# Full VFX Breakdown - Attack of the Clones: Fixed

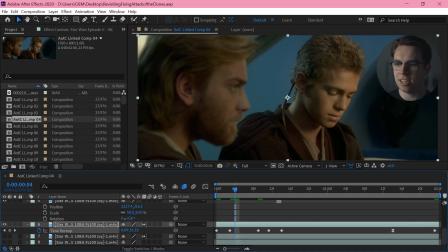(12:18)
This would be a smart thing to do in the graph editor, but here I have just done it with linear keyframes and just spacing them out. But then, because I'm squashing and stretching the footage, there isn't actually a frame that lands exactly on every frame.
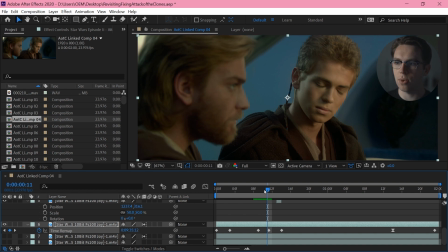(12:35)
So by default, After Effects is just going to use the nearest frame, which is not what we want, because that means that it's going to have all this stuttering in it. So we can toggle the frame blending mode to fade between each one, which gets you this look,
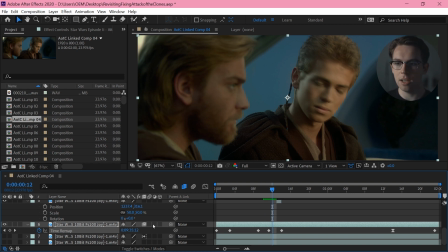(12:53)
which is sometimes handy and doesn't take too long to render, but we want to switch it to optical flow or morphing, so it generates a frame in between each frame. And After Effects' frame interpolation is not incredible.
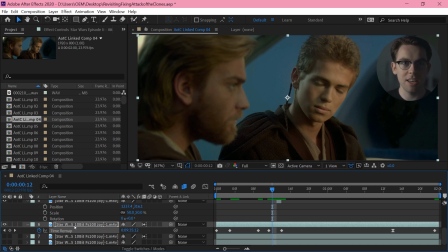(13:10)
Actually, I don't know if they've updated it recently. It might be better now, but there are better options. But obviously this lets me do it all in After Effects, and it's good enough. You can't really tell that there is an interpolated frame.
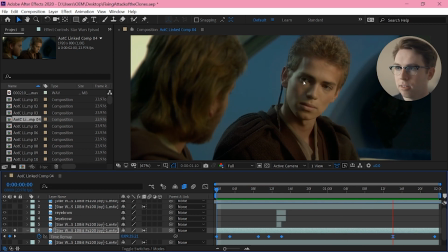(13:26)
Now the only problem here is those eyes are very wonky. Reversed eyes never look good. Turns out you actually in real life spend a lot longer on the way up blinking. So there you go.
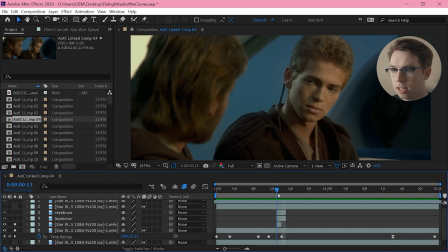(13:45)
So it always looks wonky. So the first thing I've done is bring back those eyes a frame early. This is just the eyes from this frame pasted back on top of this frame.
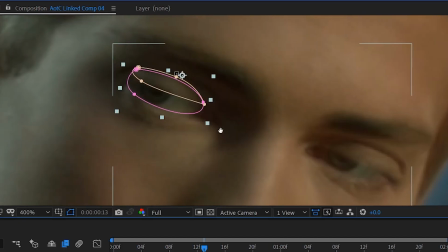(13:58)
I'm actually also bringing back in the eyelids. Look at this monstrosity.
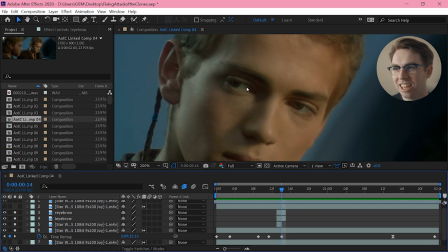(14:06)
And sort of animating the eyelids manually to open. It looks very rough. Probably spend a little bit more time on this.
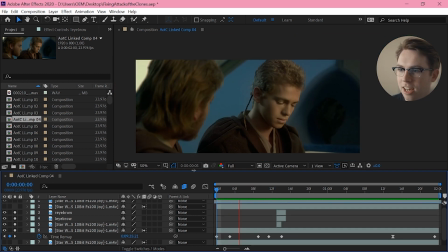(14:17)
Add back those eyelashes might help. But it does just sort of make it look like a little bit more of a natural movement. Compare this, where they snap open,
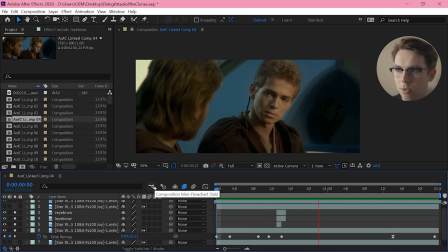(14:33)
to this, which just adds a little bit of a smoothness. Now, the other thing that I want is I don't want Obi-Wan to actually be looking at Anakin while this is happening. I'm kind of turning this shot into a completely new shot that has Anakin glaring at Obi-Wan, but Obi-Wan being ambivalent.
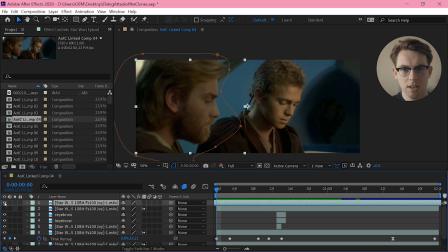(14:53)
So the way I've done that very simply is I've grabbed the bit of Obi-Wan's performance that I want, which is him looking ahead while Anakin yells at him, looking ahead nonplussed while Anakin yells at him,
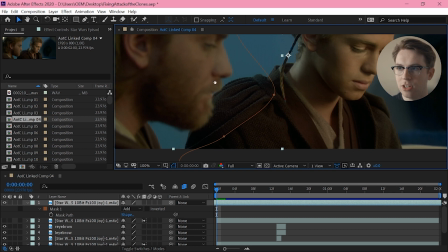(15:09)
and I've just masked it. You can see I'm just masking around the edge of Anakin's shoulder here and loosely around his face.
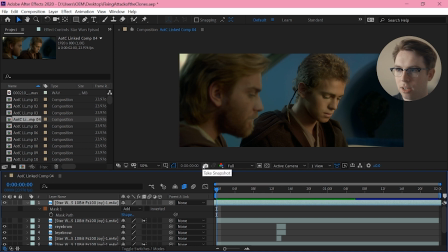(15:16)
But actually, in motion, you can see that moving around a bit if you're focused on it, but it's pretty good, really. It's good enough. Again, if I was going to spend more time on this, that'd be definitely the first thing to clean up.
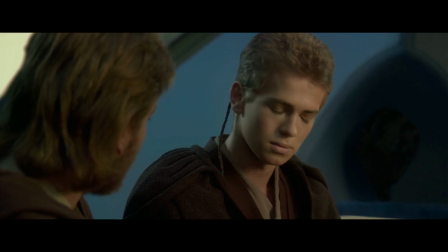(15:33)
But it's close enough. Shot 5.
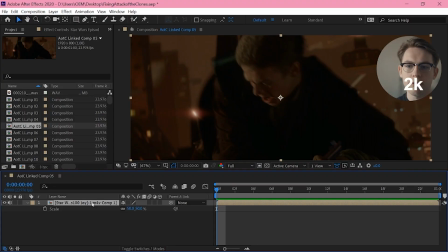(15:39)
I guess the first thing to note here is that I actually used a 2K rip of the movie to do my edit.
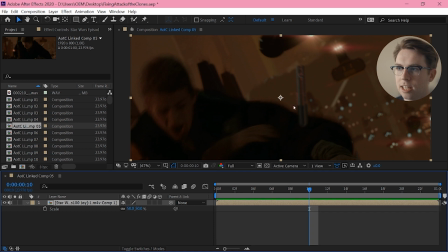(15:45)
So occasionally when I did really need to get into sort of high detail work in my effects shots, I worked on that original 4K scan, and you can see here I've scaled it back to 50%.
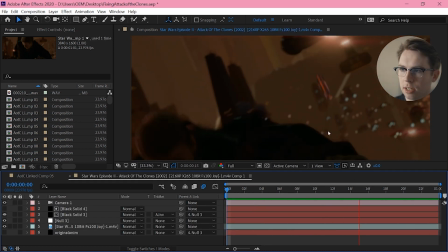(16:01)
So I'm adding this lightsaber that's flying out of his hand.
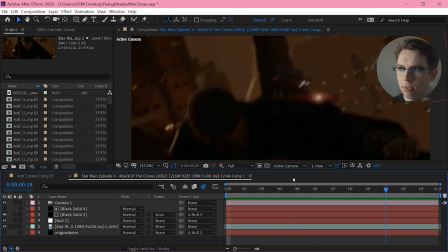(16:06)
It's actually very simply done, very roughly done.
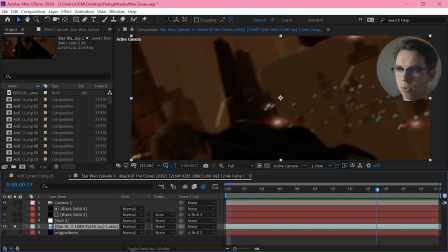(16:11)
You can see to start with, it doesn't exist at all, and then I'm just doing a few things.
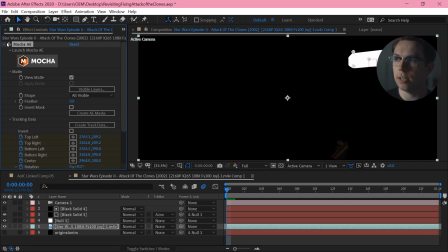(16:18)
So I'm starting by doing a 2D track on the footage here, and I'm doing that in Mocha, which is a planar tracker.